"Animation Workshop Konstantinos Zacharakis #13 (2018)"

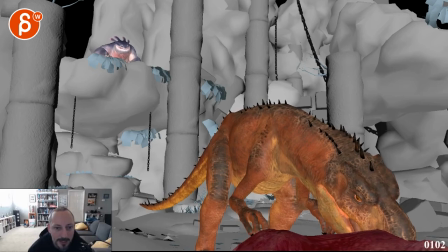12:23 And then when the foot goes down and it takes a step here, that impact, imagine there's no anticipation of this area going up. It's almost flat. So that, bam, on that impact, you would have your curve that's kind of broken.
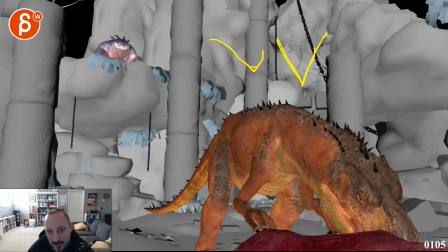12:40 So again, not that your curve needs to look like this. It's a fully linear tangent there. But you have a bit of a slowdown and a bit of a ease out of that. So again, it's not flat and not linear, but almost 45. So that you feel the change of direction, because that arm goes down and it's going to,
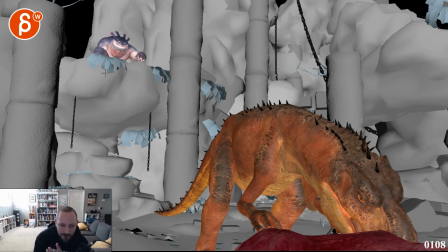12:59 bam, push up that shoulder, but it's not a full-on linear, so it doesn't pop and take the sense of weight out, but it's a definite change of direction, because, well, I'm putting my arm down, and now that arm upon impact is going to shoot up that shoulder.
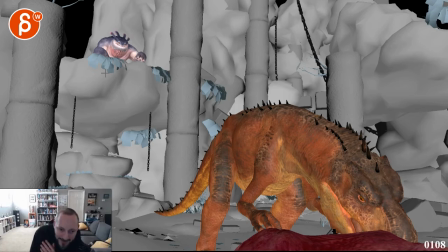13:13 So it's just not super spliny, but not super linear, bam. And once you have that, it's going to have all that weight on here. But that's always the trick when you have, so when it goes down, it's a bit linear, but then you don't want to go all the way up into the highest point.
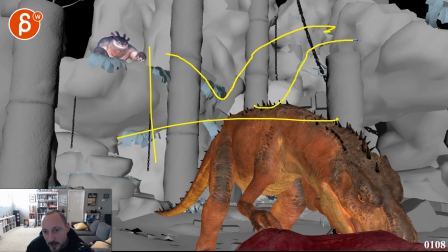13:29 You want to go pretty high and then soften it. You also don't want to go high and then stop it. So it's basically the arm puts, you know, it takes a step that shoots the shoulder up, and it's kind of that, bam, that initial weight on it.
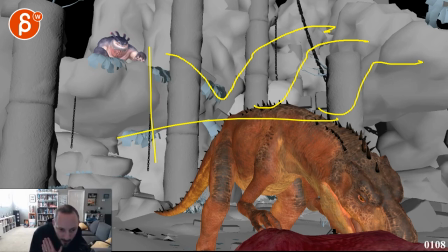13:43 And that's going to be the major shoot up there. But then it's not done, because then you're going to put your weight over it, and that's going to put the extra, you know, lasting weight on it. And that's going to bring up the shoulder just a bit more. But then it's going to rest on there until you change direction. So once you're here, I would try to hold this position a bit longer.
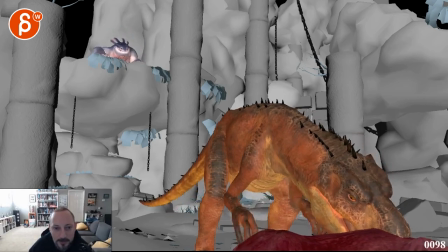14:03 Let's go back here. It just seems like you want to, and maybe by getting there a bit sooner, you can hold 2-3 frames.
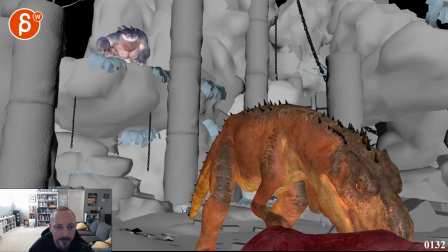14:16 You might argue it's already there. You have a hold there. It just feels very, it just feels very soft like that, versus just a more sharper change of direction and longer holds on each side.
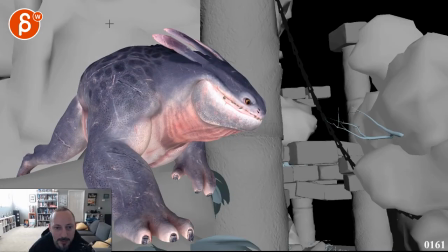14:33 It's even through here, when you shoot up here, which is cool, then you already slowly come down. So watch out right at the end. Right there, it doesn't do a burn, I'm stepping.
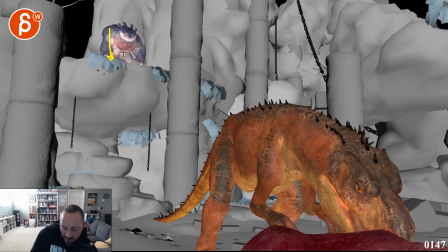14:45 And then you can have, you know, imagine gorillas where they have that knuckle down, it's that fully extended arm, and they kind of lock that arm. You can still have left and right movement for balance, right? So if I have my arms down, you could still have that left and right, but the whole shoulder, that section wouldn't come down in a spliny way.
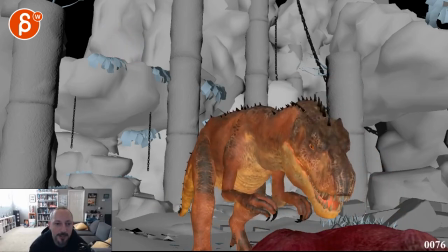15:02 And I think that's the softness. And I think if you look at the whole thing, it gives you that doing, doing, doing.
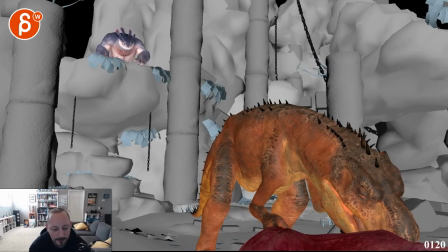15:09 That's, I'm assuming that's the bounciness that you're feeling, because it doesn't have really a harsh resting point, if that makes sense. I hope that makes sense. But that's it. That's what I would have to say.
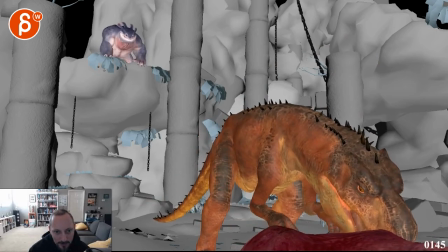15:23 I would get into that, and that's going to help the feeling of the shot a lot more. And actually, one last thing as I'm scrubbing. I don't see the detail. It's kind of hidden, but watch out. That leg, it feels like there's a big move this way while the chest goes this way.
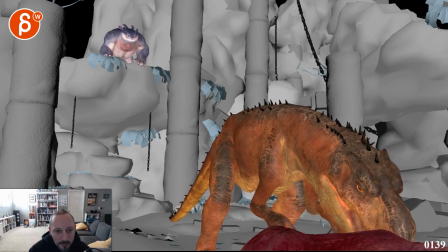15:40 Right there. This seems a bit broken. Where it feels like the head is here, and then you have, you know, the chest here, but then it feels like the hip is here with the leg.
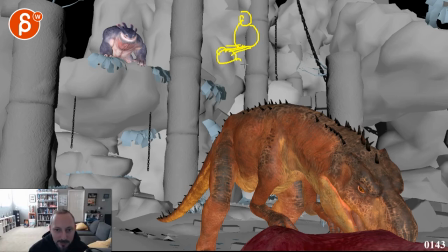15:56 So it just, that's kind of how it feels. Like it's kind of broken there as opposed to the head. And then you would have, so it's, hold on, let me just do this. So maybe it's better than my ramblings. It feels like this is the spine versus something like that, where you take your chest and you rotate it over, and then you have your spine here.
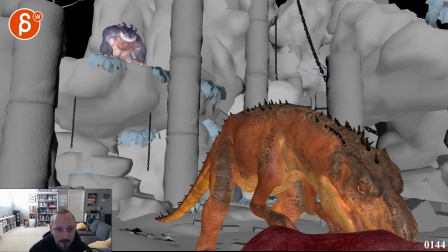16:15 It's a nicer line of action. Through there, this just feels bam, broken through there. I don't know, you can check, that's in your scene. On top view, kind of watch out for that. That's it, all right?
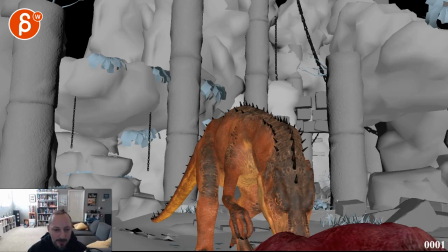16:28 As always, any questions, let me know. Let me know in the email, but that is it.